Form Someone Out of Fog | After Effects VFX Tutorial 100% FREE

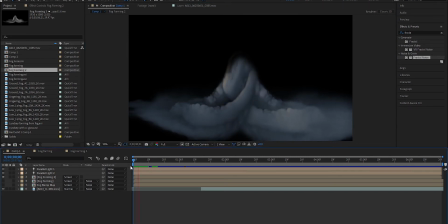Okay, so what we've got here is the assassin forming out of the fog, right?
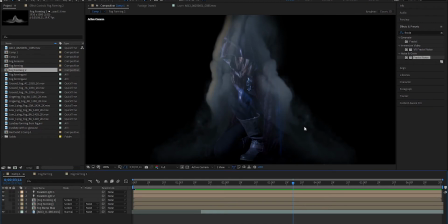And you can see some really neat effects are happening here. It's not just fog that's being put over top of another layer, although it is that. I've also created a bump map for the assassin herself, so if you go ahead and take that off for a second,
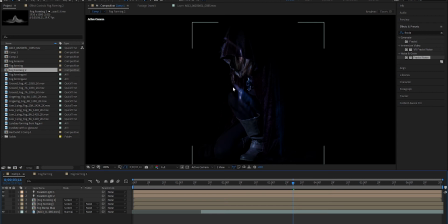you can still see there's a lot of texture going on here that's happening on this layer of the assassin.
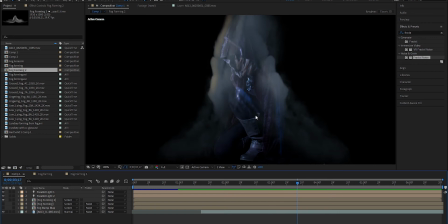And so you get something that's kind of like this, and it looks... And it's actually all flowing together. So the 3D texture that's happening on the assassin is also happening in the fog. So it actually flows nicely together. And we're going to go over how I did all of that. So we're going to go to new composition.
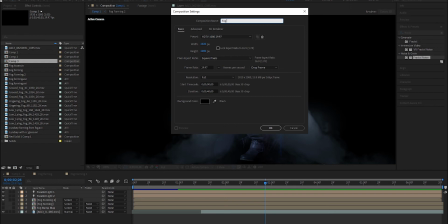I'm going to call this Fog Assassin at 1920 by 1080p and hit OK.
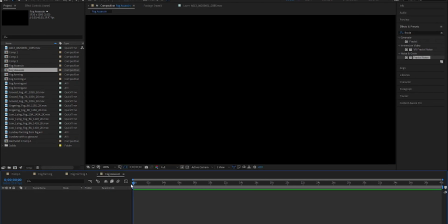And you can do whatever you want here. So I have a couple of fog assets, but you can also create this out of what's... the fractal noise effect that's here on After Effects. And you can go to layer, new, solid, for example, type in fog, hit okay.
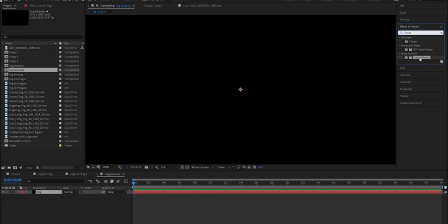Then you can go over to fractal noise in the effects, drag it over, drop it on top. And then you can change some settings. So you wanna go something like cloudy, so it looks like it's actual fog, changes the spline.
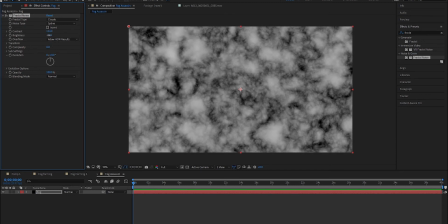You can reduce the brightness, up the contrast. You want more of a gray kind of a look for fog. Change the complexity, and then you can do things like transform, hit the offset turbulence, drag it over, you know, whatever, 6 seconds, and move it over.
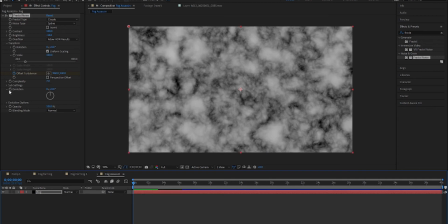So you get something moving something like that speed. And then keyframe the evolution, make it change however you want.
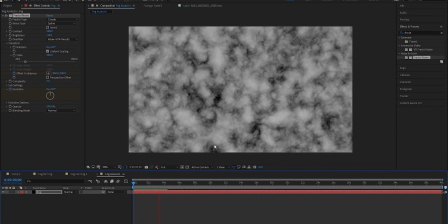And then you have this kind of fog changing thing, and it'll look really nice once you've got it all done.
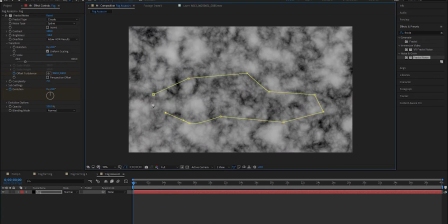And then you can mask out the shape of this fog however, you know, you want. And then with the mask, you go down to layer, hit M for mask.
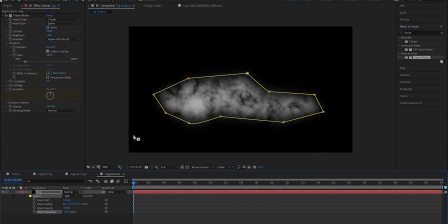You can feather it out, increase or decrease the expansion so that you have something that looks like this.
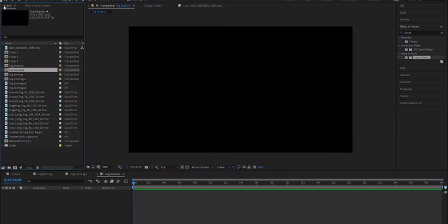But I'm going to use some assets of mine. Okay, so I have a couple assets that I've purchased off of Action VFX. Worked really well for what I was looking to do. And it's fog coming in from right to left.
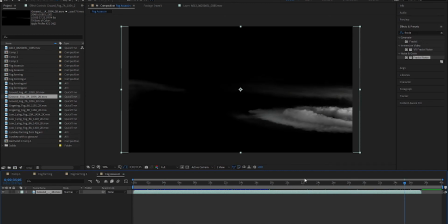And it looks really nice. It's a really nice asset. But what I don't want is I don't want these wisps up here. They didn't fit my scene very well. So what I can do is I'm just going to mask that out. And I don't want to have sharp edges. So I'm probably just going to mark off the edges here, something like that.
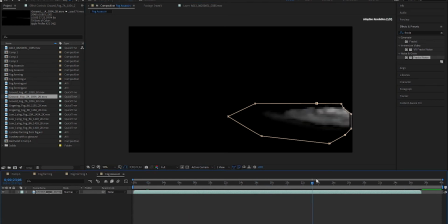And that way it only has the fog that's coming in from right to left. All right. And then another thing is it's not moving fast enough. So I'm going to go to layer, time, enable time remapping, and then it just gives you two keyframes here.
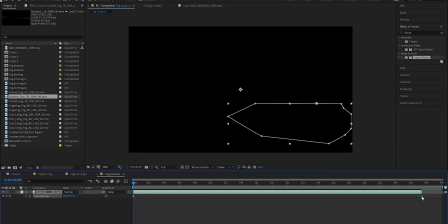And then the closer you bring the one on the right to the front here will change the speed of how fast that's flowing. If you stretch it out, obviously it'll take longer. If you bring it in, it goes a lot faster.
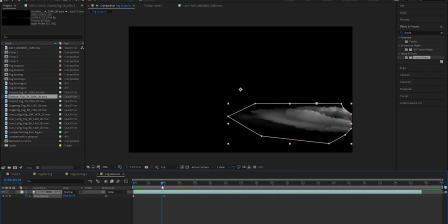So there's that. So that's looking pretty good there. And then I'm going to go to masks by hitting M, open that up, and I'm going to feather the mask and bring in the expansion a little bit just to make it look like it's fading out a bit better. So now it looks like this. So I think that's looking pretty good.
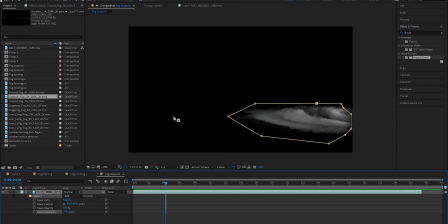And another thing I need to do is, because I want it to form up into this assassin character,
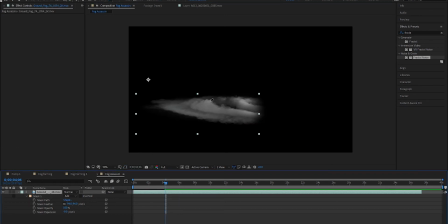what I want to do is bring this over. So I'm going to use this puppet tool to help reshape this fog. All right, so I have it at the end here, and I'm going to something like this.
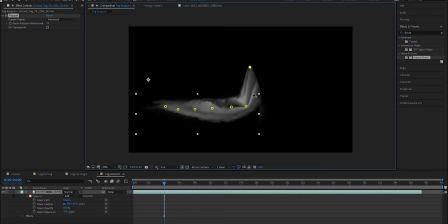And then I'm going to reshape it by dragging this up. And my masking is doing something a little. You can do something like this. And then the mask expansion.
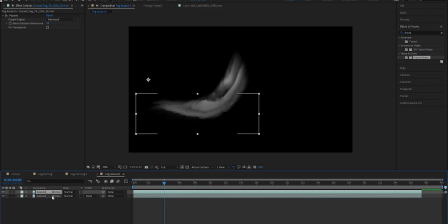There. Something like that. And then what I'm going to do is I'm going to duplicate this. And I'm going to flip this one on the bottom around.